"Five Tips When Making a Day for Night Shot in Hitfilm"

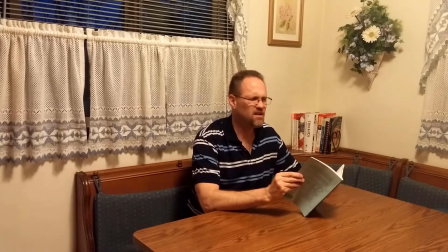Did I leave the shadow?
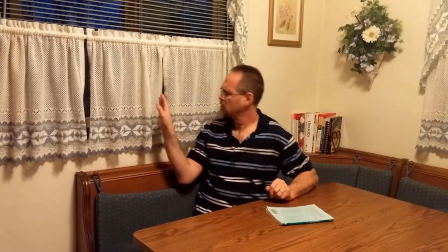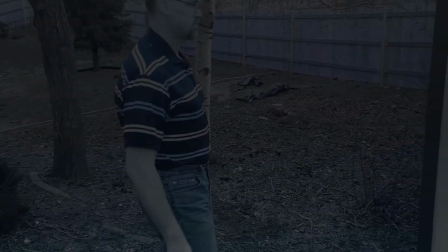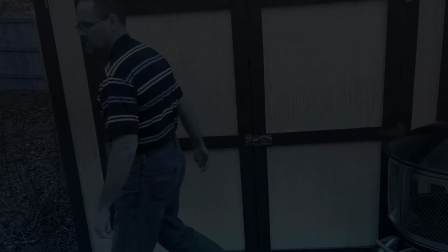HitFilm Sensei here. Today, in this video, I am going to talk about the Day for Night effect. And I'm going to give you five tips on how to make that effect look fantastic.
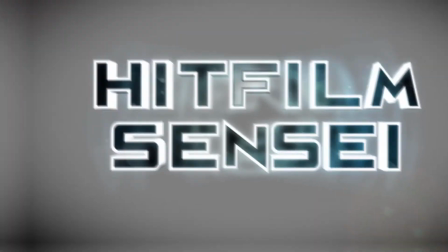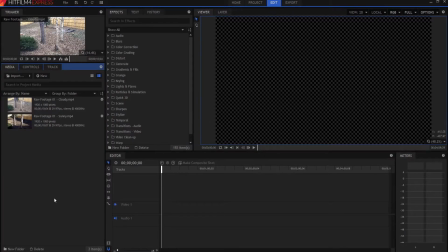So to do the Day for Night effect, it's actually very easy.
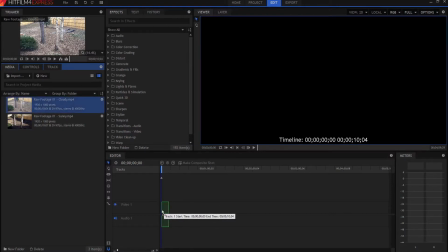What you do is you take your raw footage and you drop it into the editor timeline,
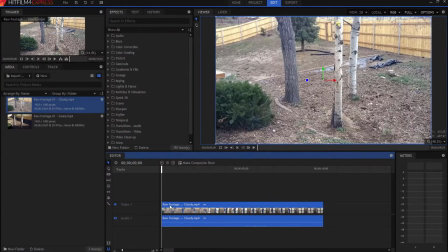or you can make it a composite shot and do it there. then all i have to do is find the day for night effect and it's under the color grading folder and it's the very first one day for night and all you do is grab it and drag it onto it and boom there it is and
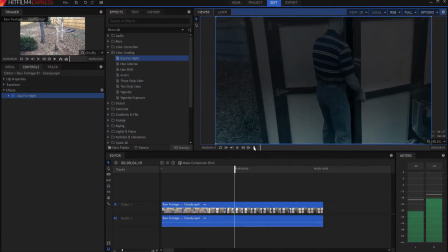it looks pretty good just like that and that's how it works it's just that simple so now let's talk about five tips to make your day for night shot better number one don't
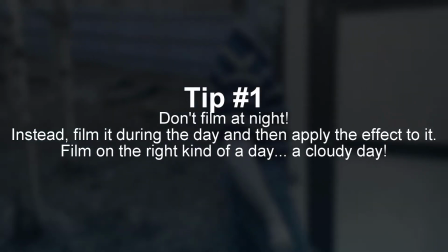film at night instead film it during the day and then apply the effect to
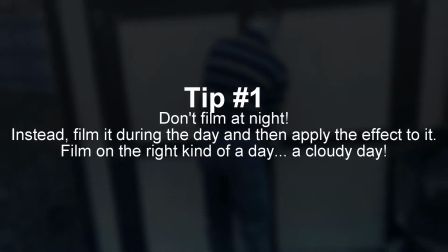it but you want to film it on the right kind of a day and that day is a
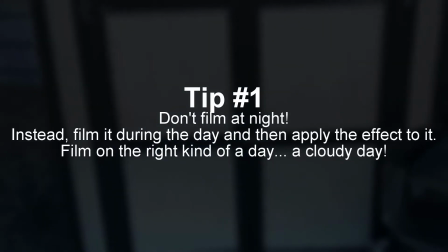cloudy day with no visibly defined shadows so take a look
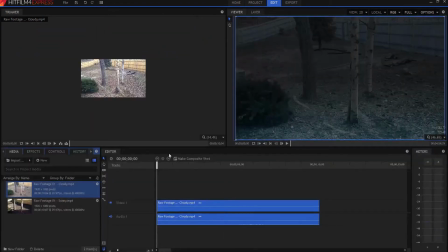at this if i switch over here and there we
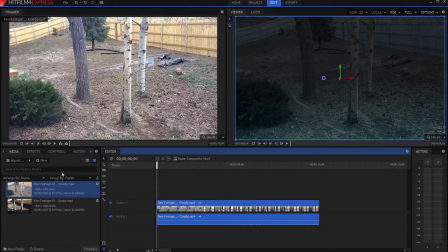go and on this one i'm just going to
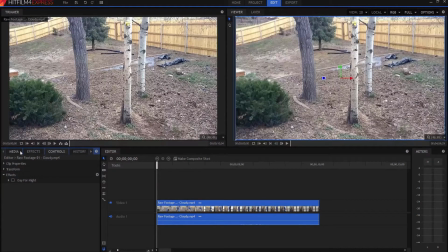uh remove the day for night effect here for just a second and now look at the difference between these
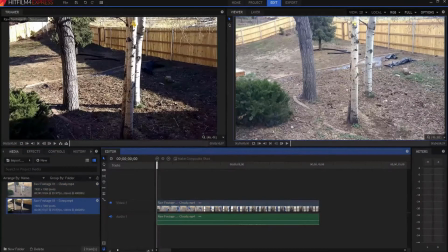two shots now this one here on the right i filmed during a cloudy day and there are no defined shadows anywhere the trees the fence nothing right you see me come across here there's no shadows on
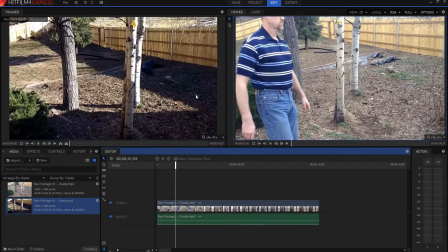me or anything like that now the very next day it happened to be really nice and sunny. And so because of that, I went back out and filmed basically the same shot. But you can see there's defined shadows from the fence, from the trees. Even if you look, there's a shadow across me.
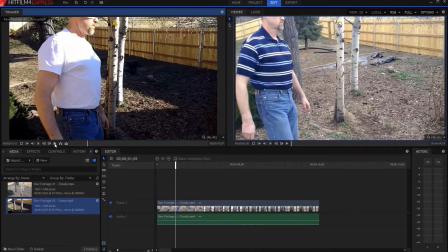Of course, I'm wearing a different shirt now, right? And then it gets even worse because when it comes all the way over here,
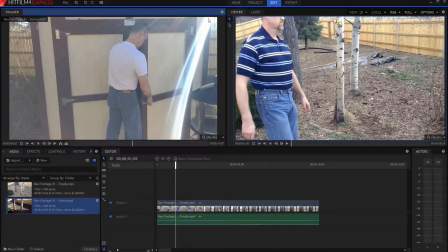now there's this big sun flare from where the sun is actually shining right
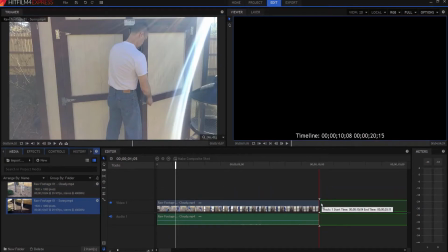so if i take this sunny day footage and i drop it on here and then i
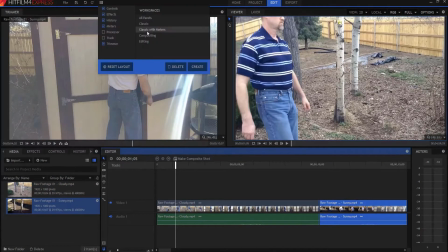go and i get my um i go and
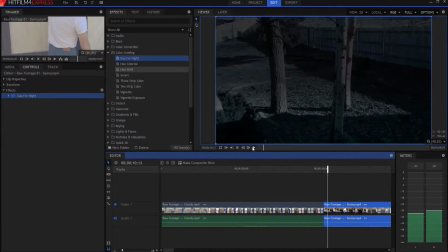grab the day for night and i drop it on there take a look see the shadow you can just see those shadows and the sun flare and stuff and you know right away uh this has been filmed during the day.
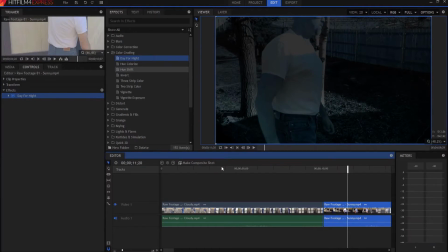So the first tip, film on a nice cloudy day when you don't have any shadows
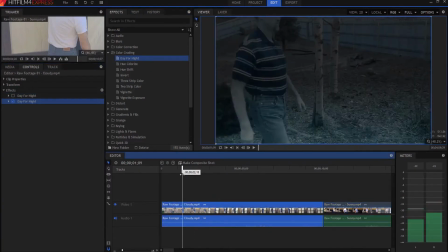to give away the fact that it's not really at night.
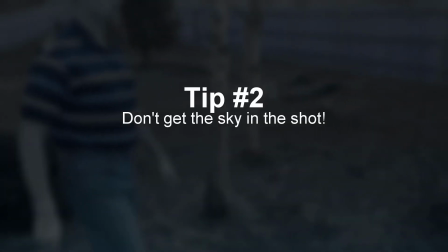Tip number two, don't get the sky in the shot.
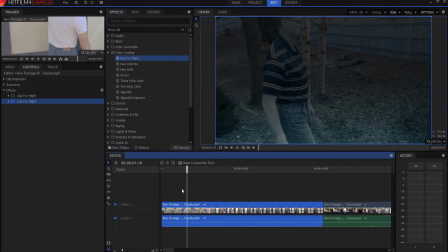When you notice when I film this, both of these actually, at no time did we ever bring the camera up high enough to get the sky in the shot. Okay. That will, even on a cloudy day, that will give away the fact that it was actually filmed during the day.
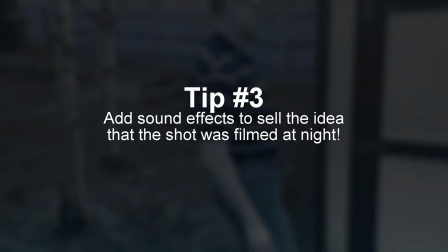Tip number three, add sound effects to sell the fact that the shot is night shot, right?
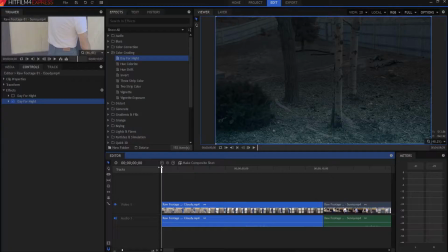Or filmed at night, even though it really wasn't. Okay, on this particular video, I added some nighttime extraneous park sounds that I found and also some sounds of crickets and that really sold the shot.
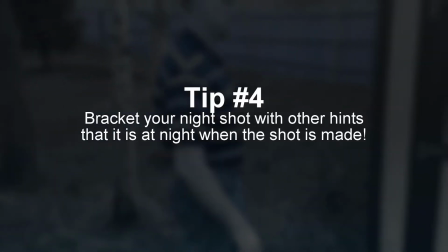Tip number four, bracket your night scene with other hints that it's already nighttime.
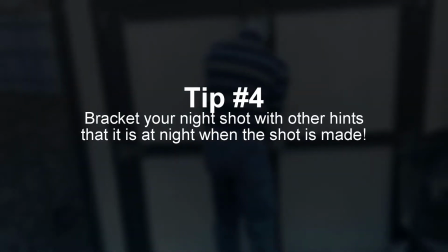So for example,
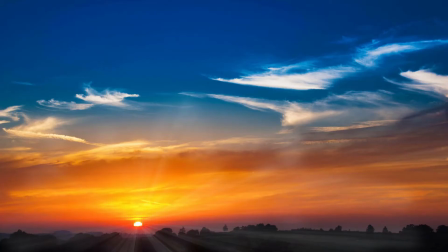show a setting sun right before you do your date for night shot or in the case of what I did,
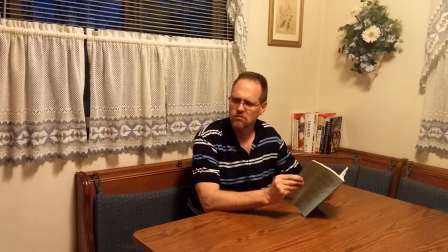I showed that it was already dark outside. I filmed this part of the video at 6 o'clock in the morning when it was still
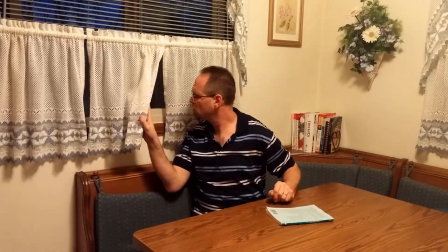dark outside and so that it looks dark outside so then your audience will naturally assume, well,
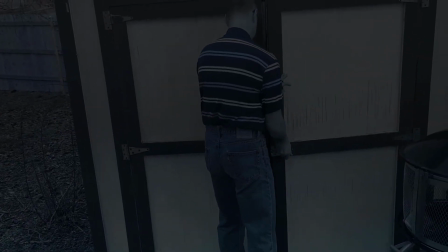yeah, of course it's dark outside and they'll be sold on the fact that it's actually a nighttime shot even though you actually filmed it during the day.
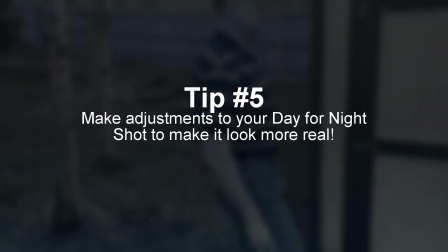and tip number five make adjustments to the day for night effect to make it look real okay and here's how you do it you
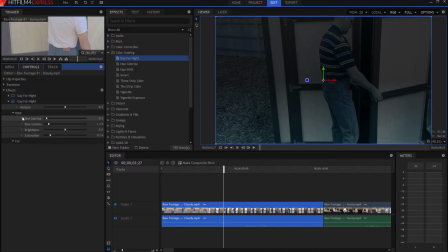bring it up right and what you do is is you take a look at the near and you take a look at the far right and you can adjust
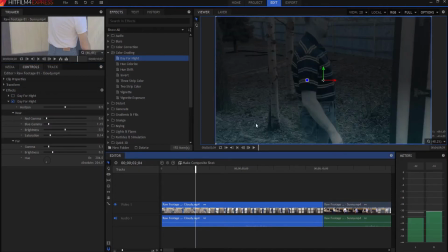these things you know maybe i go well you know it's a little bit bright on the bottom side that's the near side i could maybe drop that down to 0.3 yeah i kind of like that and in fact i might even drop the far one down to about 0.15 so that
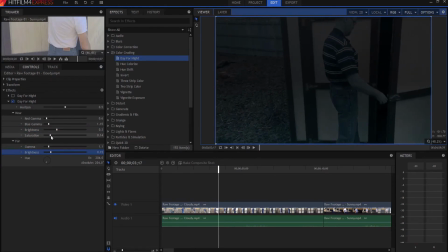way it just looks a little bit darker you may have to change some of the saturation the gammas the different colors and hues and the next thing you know how you know it looks it looks real so just play with those settings and you'll get a really nice day for night shot so
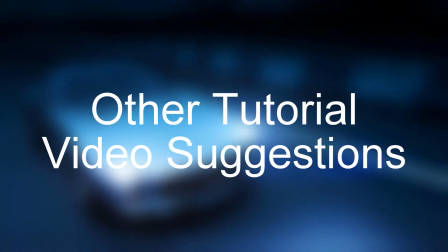if you want to see more videos with day for night shots let me give you three suggestions
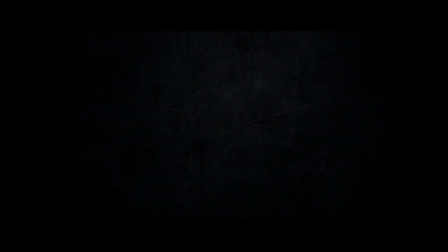for videos to watch the first one is hit film quick tips video which was published on june 19th 2016 in this video
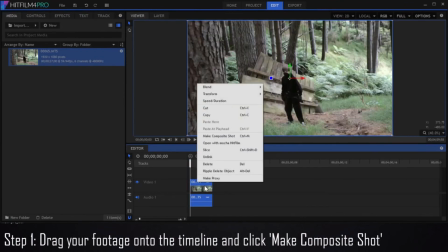he does the entire day for night shot without actually using the day for
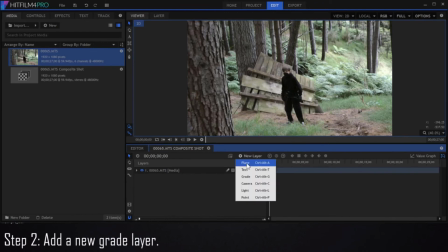night effect and it's a pretty good video so go check it out link is in the description below also josh and Kirstie over at the official HitFilm channel did a video on June 7th 2016 talking about how to make a dark video shot or a day for night kind of a look again without actually doing a lot it was more talking about how do you do it in camera and that sort of thing so go check that video out it's in the description below and finally on July 6th 2017 Javar Weber did
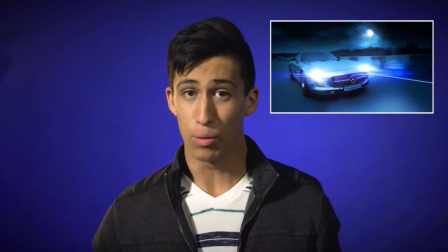a video on the official Hit film channel and it's a really sweet
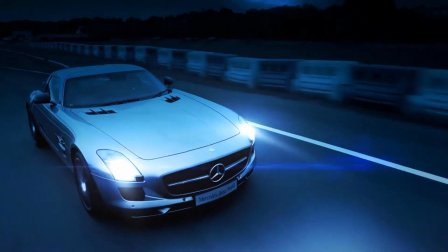video on how to do a day for night includes a sky replacement and everything so you can go check that video out it's in the description below
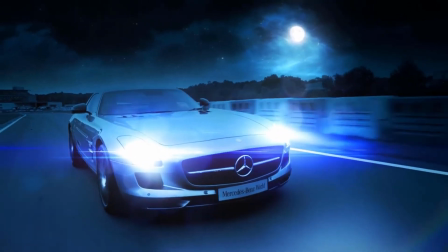as well so if you have any questions feel free to leave them in the comments below otherwise thanks for watching if you would like to keep up with the latest tutorial videos from hit film sensei consider liking the hit film sensei facebook page following the hit film sensei twitter feed and subscribing to the HitFilm Sensei YouTube channel.
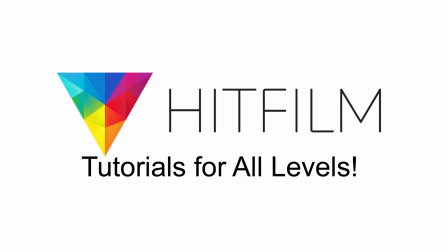Links are in the description below. A new video comes out every Friday, and thanks for your support.